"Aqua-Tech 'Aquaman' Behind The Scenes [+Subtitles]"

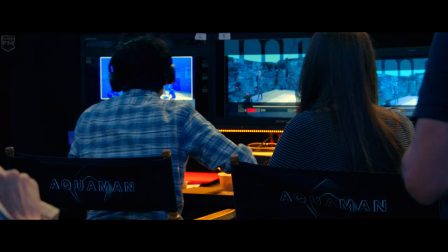0:00 So much of our filmmaking process relies on the latest technologies in virtual production.
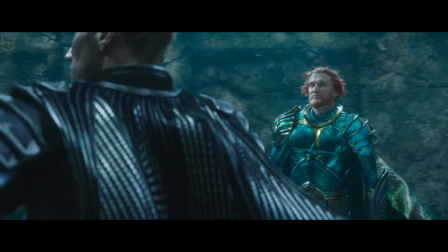0:07 Desertors in the Trench have not yet fallen. Lost Nation have not yet vanished.
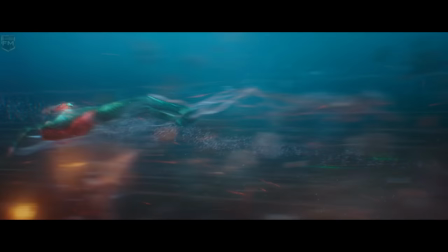0:11 Virtual production is the marrying of visual effects elements while you're on set filming the movie.
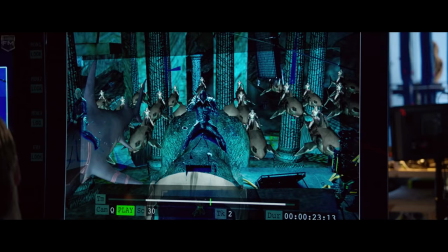0:18 Basically, when the camera is pointed at the blue screen, on a particular monitor, we can actually see a version of the background that will ultimately exist when people see the film.
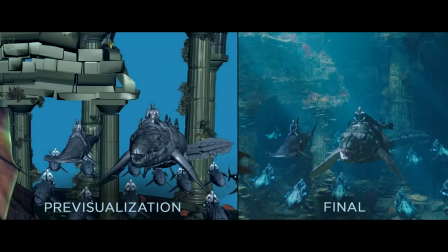0:26 It's interesting. They show you this previs, the previsualization of what the scene is. which looks like a video game.
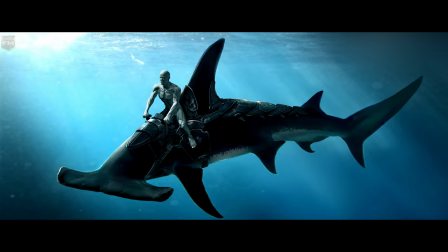0:32 We had to understand how the characters were going to sit on those steeds. We take those previs assets and convert them into a mode where we can use them here on set.
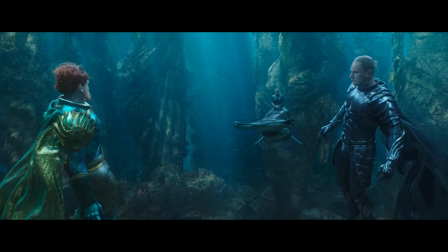0:42 We had to design what we call bucks, which were essentially the proxies the characters would sit on that were then puppeteered while we were shooting.
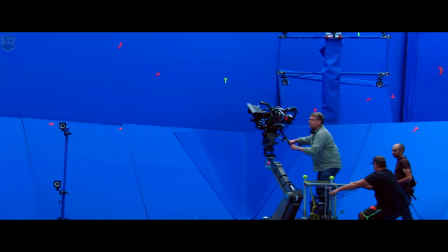0:52 We have arranged around the stage a bunch of motion-capture cameras. They can figure out what exactly that buck is doing.
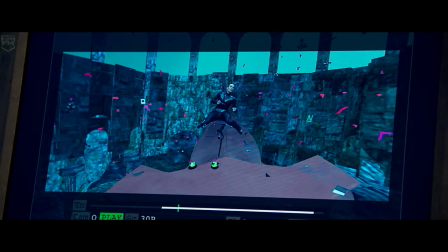0:59 Then we're able to replace that buck with a CG version of our shark and have it marry up to what the camera is doing, all in real time.
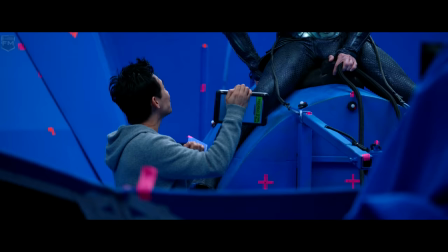1:08 They'd say, come here, this is what it's going to look like.
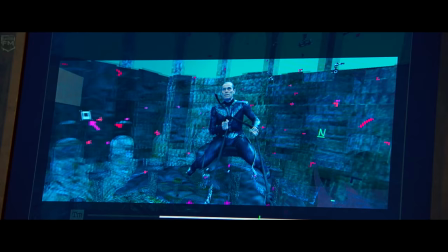1:11 And they'd punch that in, and they would lay over this world so we would have some imagination about what we were going to see.
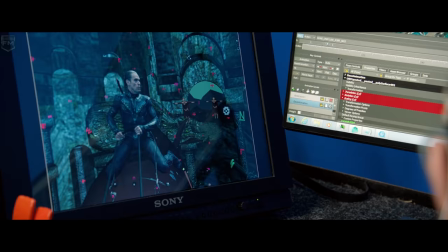1:19 Surface dwellers, to arms!
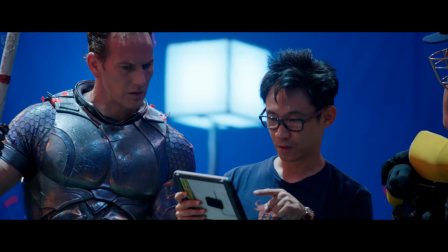1:23 It takes this burden off of the director of having to think, Am I framed up correctly?
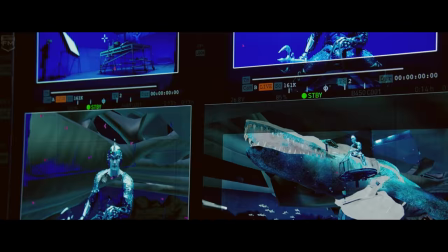1:28 Am I framing for the environment? I mean, is the creature fitting in there?
Kill the man!
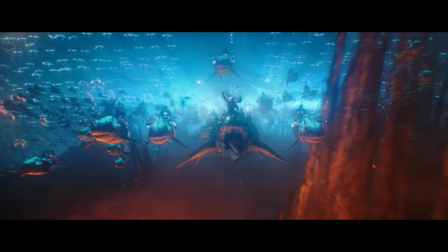1:34 It's slow work, it's complicated work, and then, of course, it's always sweetened by special effects.
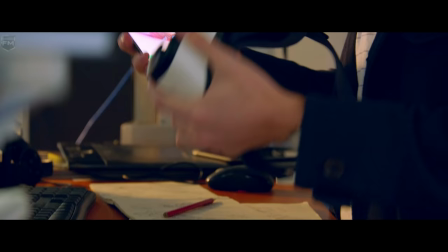1:43 We've built lots of sets for this movie with virtual reality technology. VR is making a big impact in this film. We can look around sets in a virtual space to be able to make design decisions.
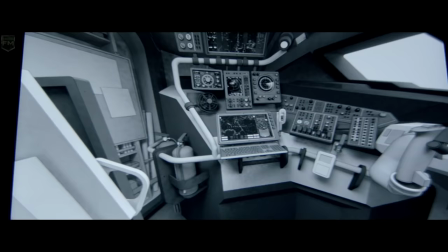1:54 I've primarily been working on the Manta sub and VR that's to show people in a really exciting new way because you can actually get in there and test it yourself.
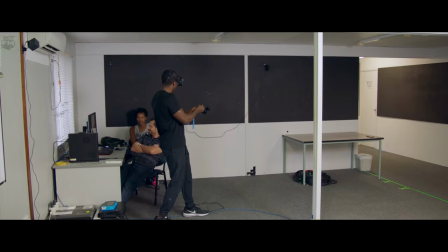2:02 I have seen the virtual reality of my submarine. It's really cool. Oh, this is so cool.
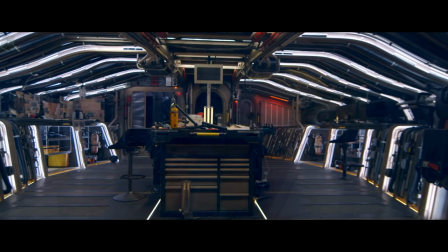2:07 This is so cool. Oh, it's... Oh, oh, oh.
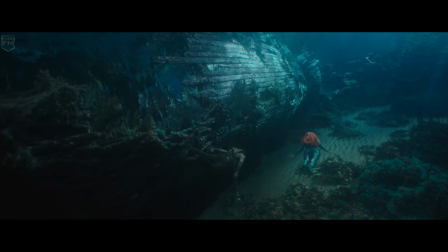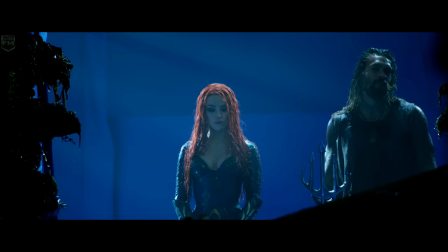2:16 It's pretty phenomenal how, through a combination of high-tech visual effects, as well as more traditional techniques, we were able to make this movie.
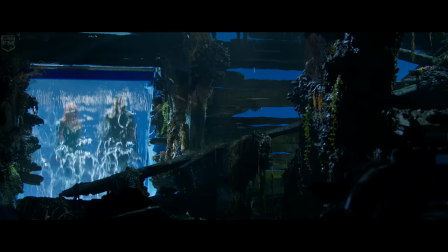2:26 We did a thing which was like a wall of water where they came out of the wall of water into a void of no water.
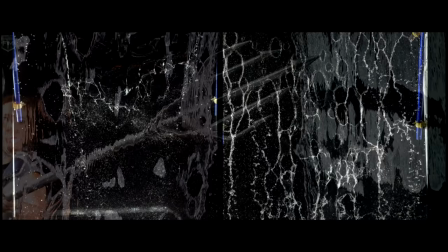2:33 There was a lot of testing. Getting it right, it's pretty tricky because it only stays in a sheet for so long before terminal velocity breaks it up.
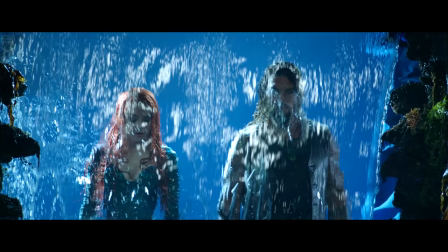2:41 And we couldn't do a lot about that. But I think that'd work really well.
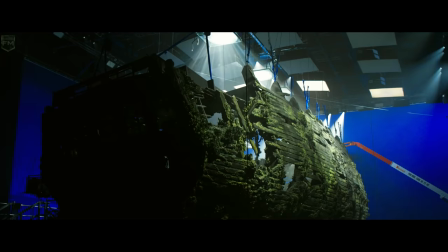2:47 The light was a really important part of creating this reality. The challenge is creating this underwater world in a dry environment.
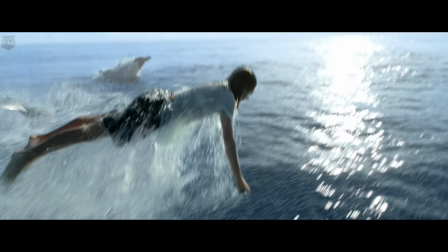2:55 There's a whole way that light travels through water. Any time you have light crossing through this air-water boundary, you're going to get these sort of natural refractions.
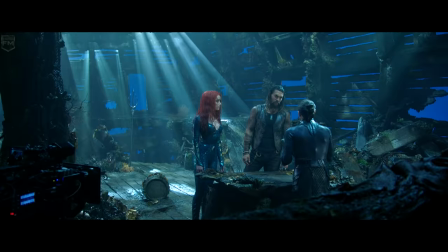3:04 It's what you see at the bottom of a swimming pool that says water. It really sort of tells you where you are.
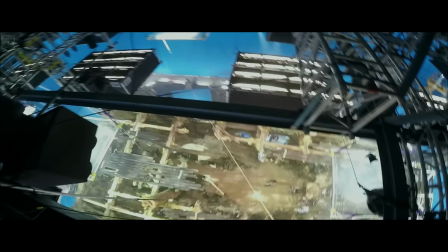3:10 So we try to emulate that. We actually have built water trays above us to kind of manipulate the light, and it makes you feel like you're underwater.
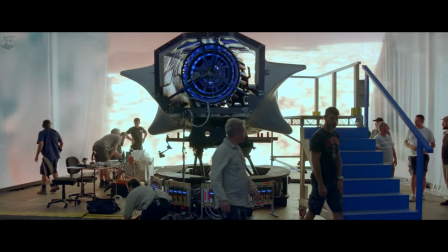3:19 What we did in some scenes is we created these walls of light. It added another layer to the reality of it.
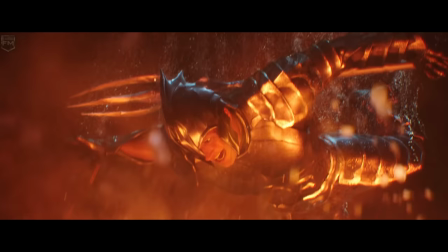3:27 Go!
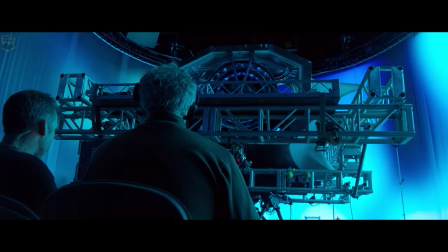3:30 Every single shot has its own purpose-built gimbal rig that allows us to be able to pull off what we need to do.
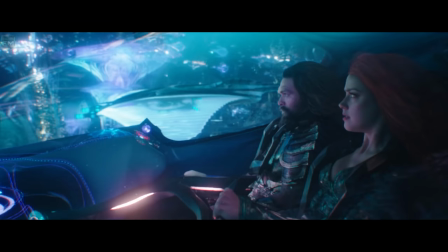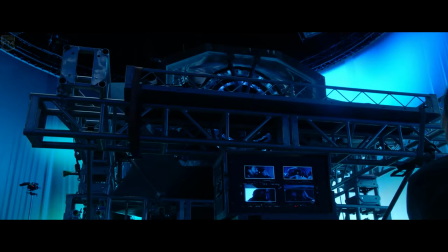3:42 Wait, you said we couldn't go over these walls? I did! You said they're a hydro cannon!
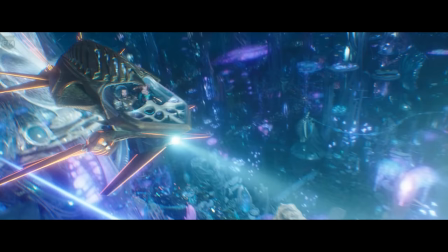3:48 When Arthur and Mira are zipping around, we came up with the idea that they would need some kind of windshield to help them be aerodynamic,
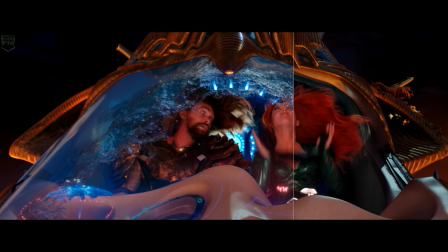3:56 but the windshield is made from technology that can harden water to give it that glass-like quality to it.
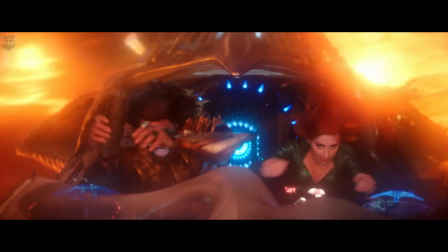4:03 But inside the ship, there's also water.